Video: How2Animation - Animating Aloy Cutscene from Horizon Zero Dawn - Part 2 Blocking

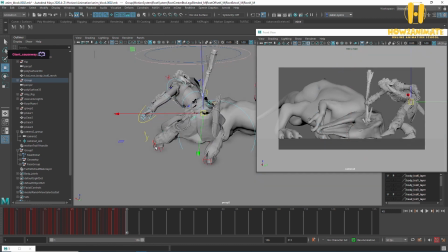(45:23)
actually turn it that much. Maybe she's a bit more like that. Maybe if this foot here, we open up the stance a bit by putting this foot here,
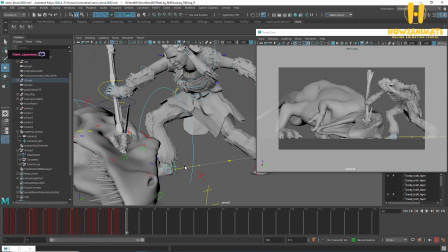(45:34)
and then have her weight on the front foot like that.
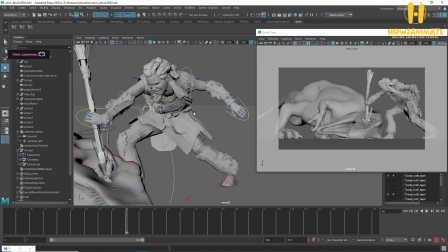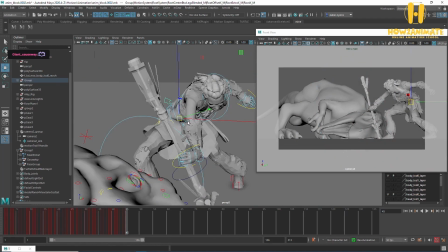(45:44)
Twist it that way a little bit more.
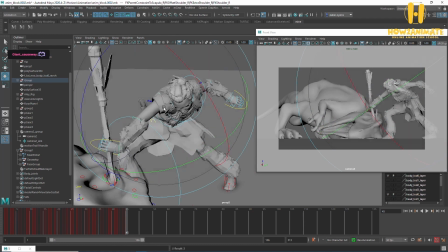(45:49)
Right, so that's instantly a nicer pose in the camera.
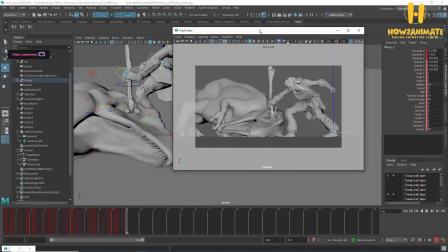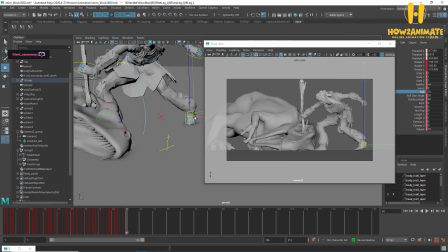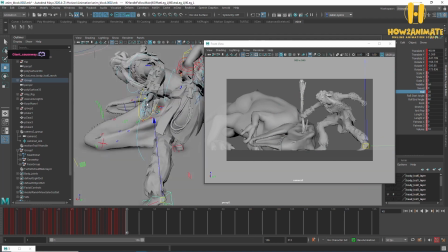(46:12)
I mean, it's not perfect, but
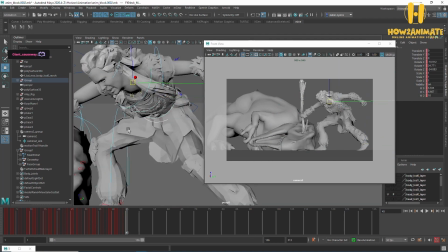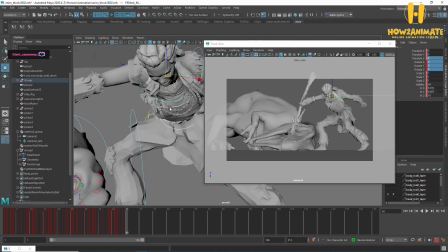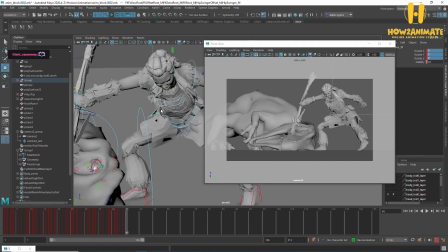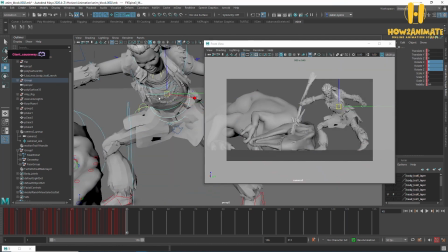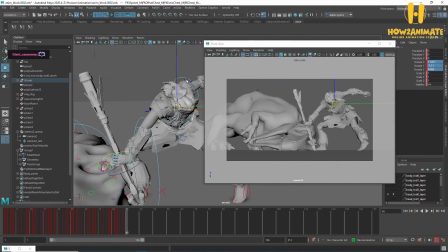(46:35)
I'm going to try something a little bit different with it.
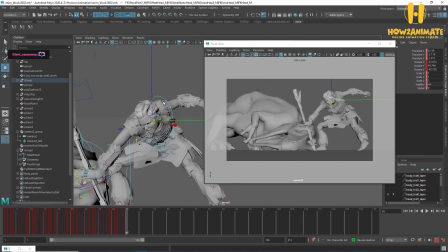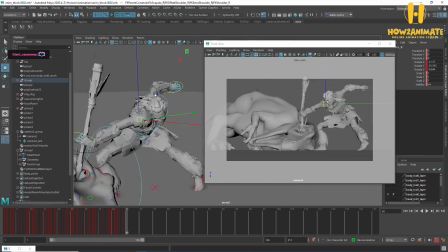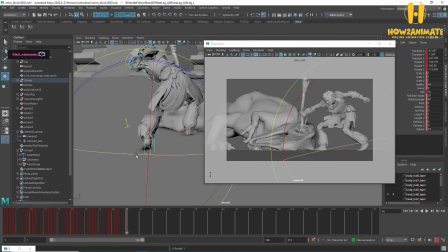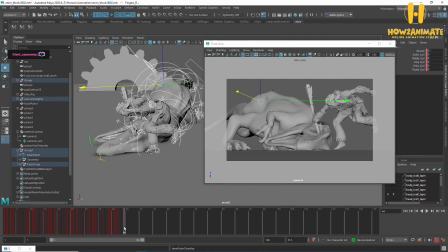Yeah, that kind of works. Still not crazy about it, but I'll have a think and see what I can do about this pose here.
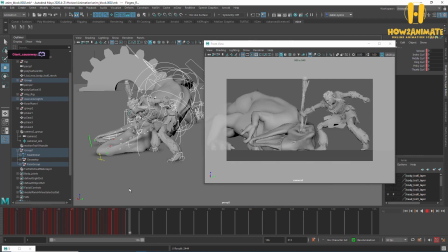Okay, I'm back. So to finish up, I'm just going to do some work on the dinosaur, and then next time I'll do the final blow.
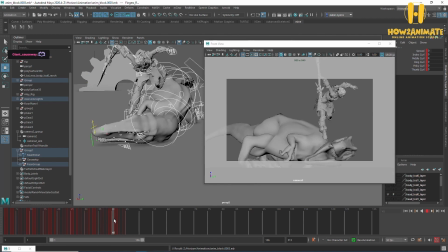(47:52)
Okay, so got a bit of a problem here. He's kind of dropping down before she's even made contact, so I need to actually get this contact point correct.
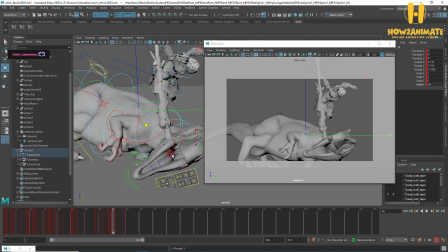(48:07)
So he's still going to be kind of upwards, and this foot here is kind of what starts to drive him down.
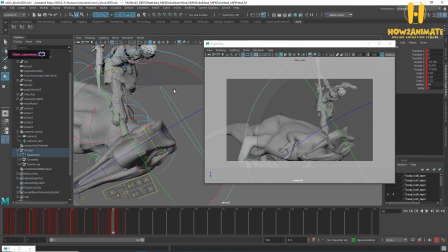(48:18)
His head is probably still going to be at kind of that angle.
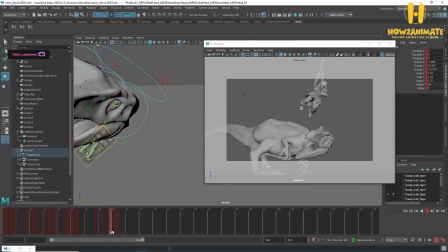Okay, I don't think you can notice that he's moving forward for no reason.
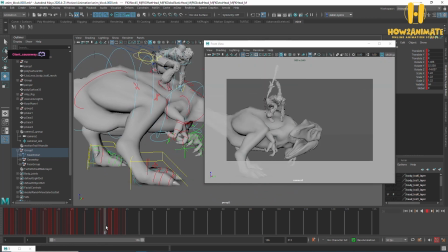(48:38)
I guess the reason could be,
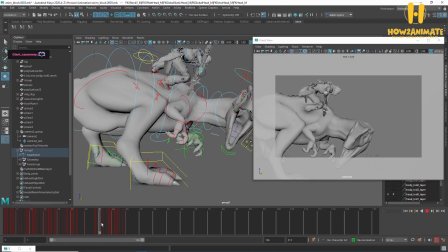(48:42)
oh, it doesn't make sense because she's so small, but if she's kind of pushing into his back here,
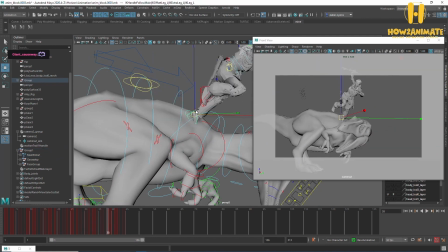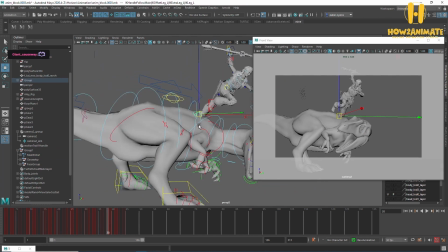(48:54)
what I could do is a tiny spine reversal on him to show that. So it's almost like he's kind of been kicked.
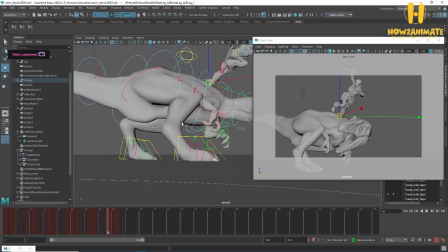(49:04)
That would probably make his feet slide out a little bit and
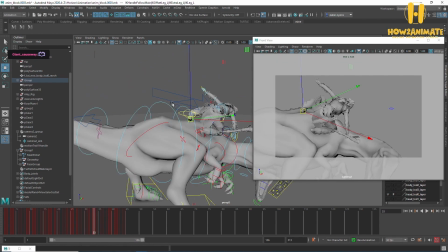(49:12)
give it a little bit more reason. Alright, so what I'll do is I'll start with the core first of all.
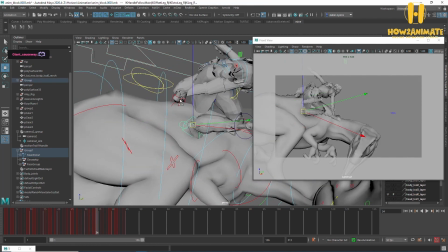(49:21)
I'll probably select her feet as well, just to kind of keep it all in line for now.